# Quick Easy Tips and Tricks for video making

It's not necessary, but it is a great, great tool. So you can get lighting really inexpensively and really easily and customize it for how you're going to do it or what you need. But what if you don't want to do any kind of artificial lighting? What about natural lighting?
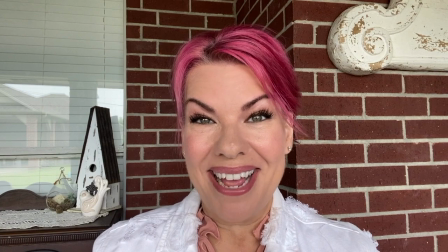743s
I got you. Okay, so I am outside on my back porch showing you what natural light looks like.
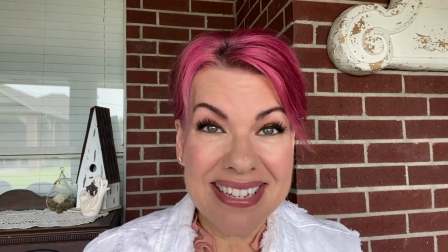751s
Natural light is a great way to shoot. It is the perfect lighting, but there are some tips and tricks if you're going to use natural light.
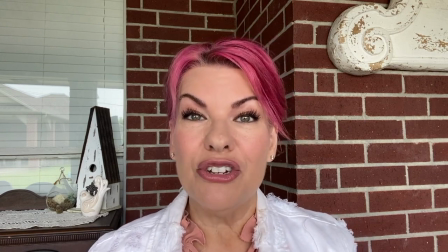759s
First things first, you want to make sure you're facing the source of the light.
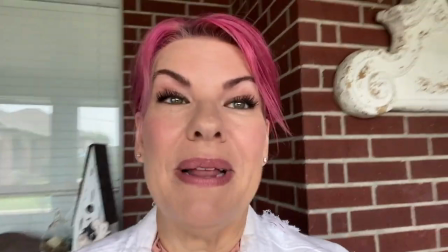764s
So in other words, if I pick this up and I turn it around, there's my natural light.
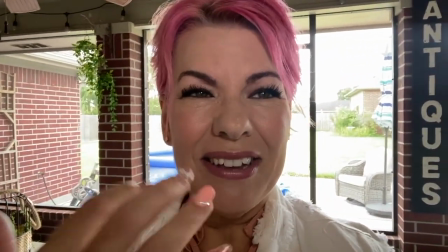769s
But if you notice, it's not necessarily facing me, so I don't get the best light possible.
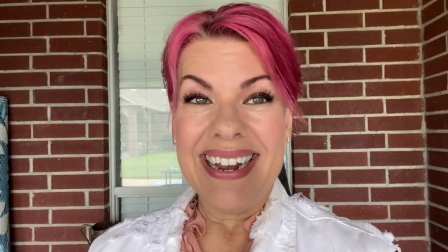776s
So I want to make sure that I am facing that light and that light source is actually, hitting my face.
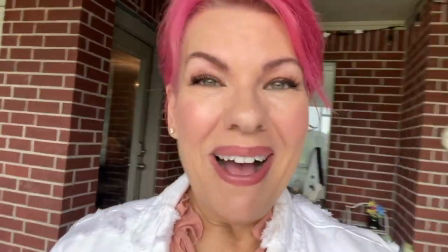783s
The other thing you really don't want to do, and I'm going to show you why, is go directly into the bright sunlight.
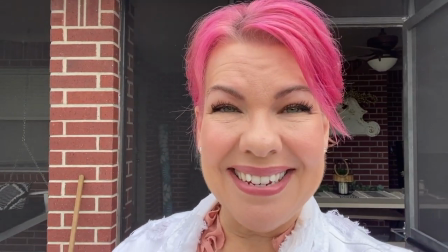789s
And it's an overcast day today, but when it's really sun shining,
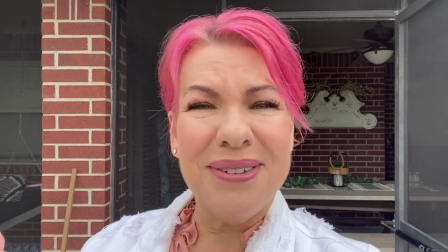793s
it makes you squint and causes weird shadows on your face, and it's just a little bit too much exposure.
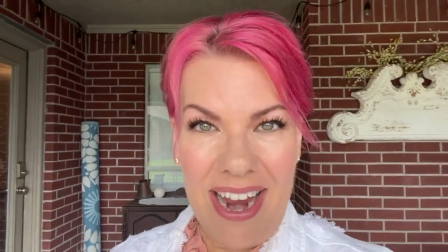800s
So if you can come into a shaded area that gives you the great sunlight reflection,
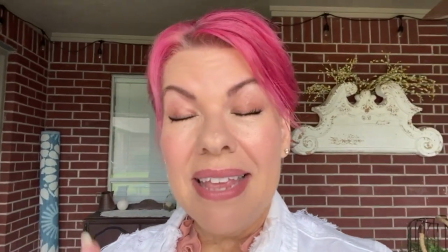807s
then that's optimal and ideal. The other area I want to show you is inside my house.
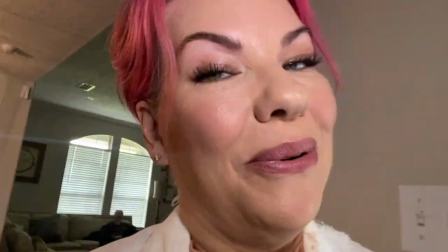813s
So this is my favorite place to shoot if I'm going to shoot inside, and with natural lighting right here.
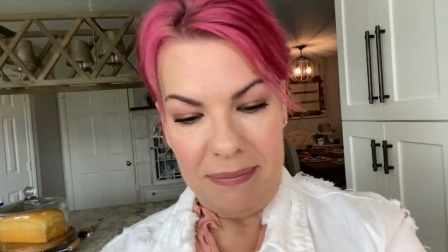822s
I'm going to set my little stand up just so I don't have to hold you and it's not all shaky.
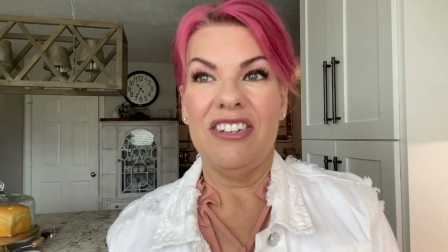827s
So right here is in my kitchen, and it is one of my favorite places to shoot.
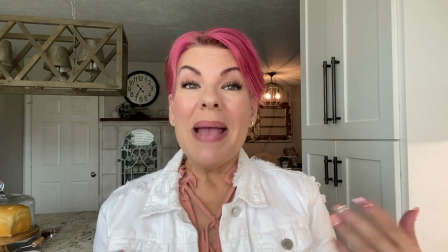832s
It's just a really homey feel, and I've got great lighting. Why did I choose this?
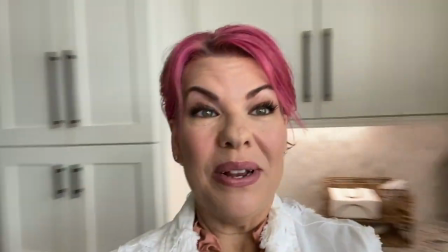837s
Because the window lighting here is awesome. So here is the window lights, and all it is my blinds open.
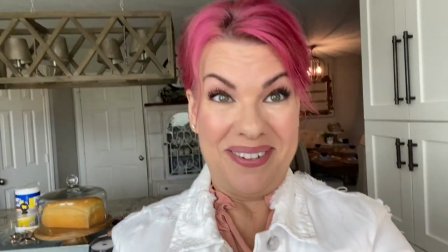846s
But I want to make sure that I am facing the light source. You see how much better it looks when you're facing the light source?
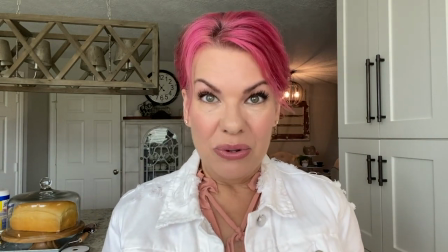853s
So the one thing you want to remember when using natural light is don't overexpose it by being in direct sunlight.
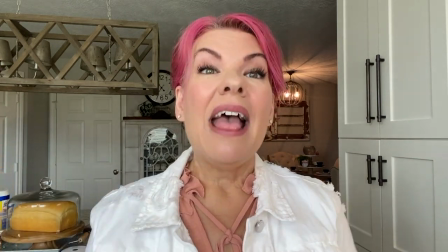859s
Make sure you're facing the light source, and then make sure that your background is a nice, pleasant background. So again, it doesn't distract and is well lit. Today, I want to talk to you about looking your best on camera. That is one of the biggest stressors that my clients have and that people I know who shoot video have. They just want to look good on camera or they don't like the way they look. So how can we make it better? Well, I'm going to give you some tips and tricks. First things first, if you are a woman and you are worried about your makeup on camera, relax. YouTube and all these IG Insta people overdo the makeup look. It is not that hard and it is not that necessary. Most of our makeup is HD compatible or is compatible to the resolution of the camera you're going to be shooting in. Really, all you have to worry about is it polished? If you're a natural girl and you don't like makeup or you don't wear a lot of makeup, that's okay. You don't have to. Just let it be polished. Put yourself in front of the lights that you're going to use and take a photo with your camera. Because here's the thing, your camera makes a difference in the resolution that it carries and how it perceives you on camera, and your lights make a difference. So you may not need a whole lot of color in your face, but you may need a little more blush than you're comfortable with in person because it reads lighter on camera. So you just want to make sure that it is the look you want so you don't look washed out or sick or you don't look like a clown. Nobody wants that, right? The other thing I'm going to tell you is put together a polished look that is your brand, that represents you. If you are chilled and relaxed and wear t-shirts, that's cool. Wear it. But make sure it's polished and put together. Make sure it works with your background.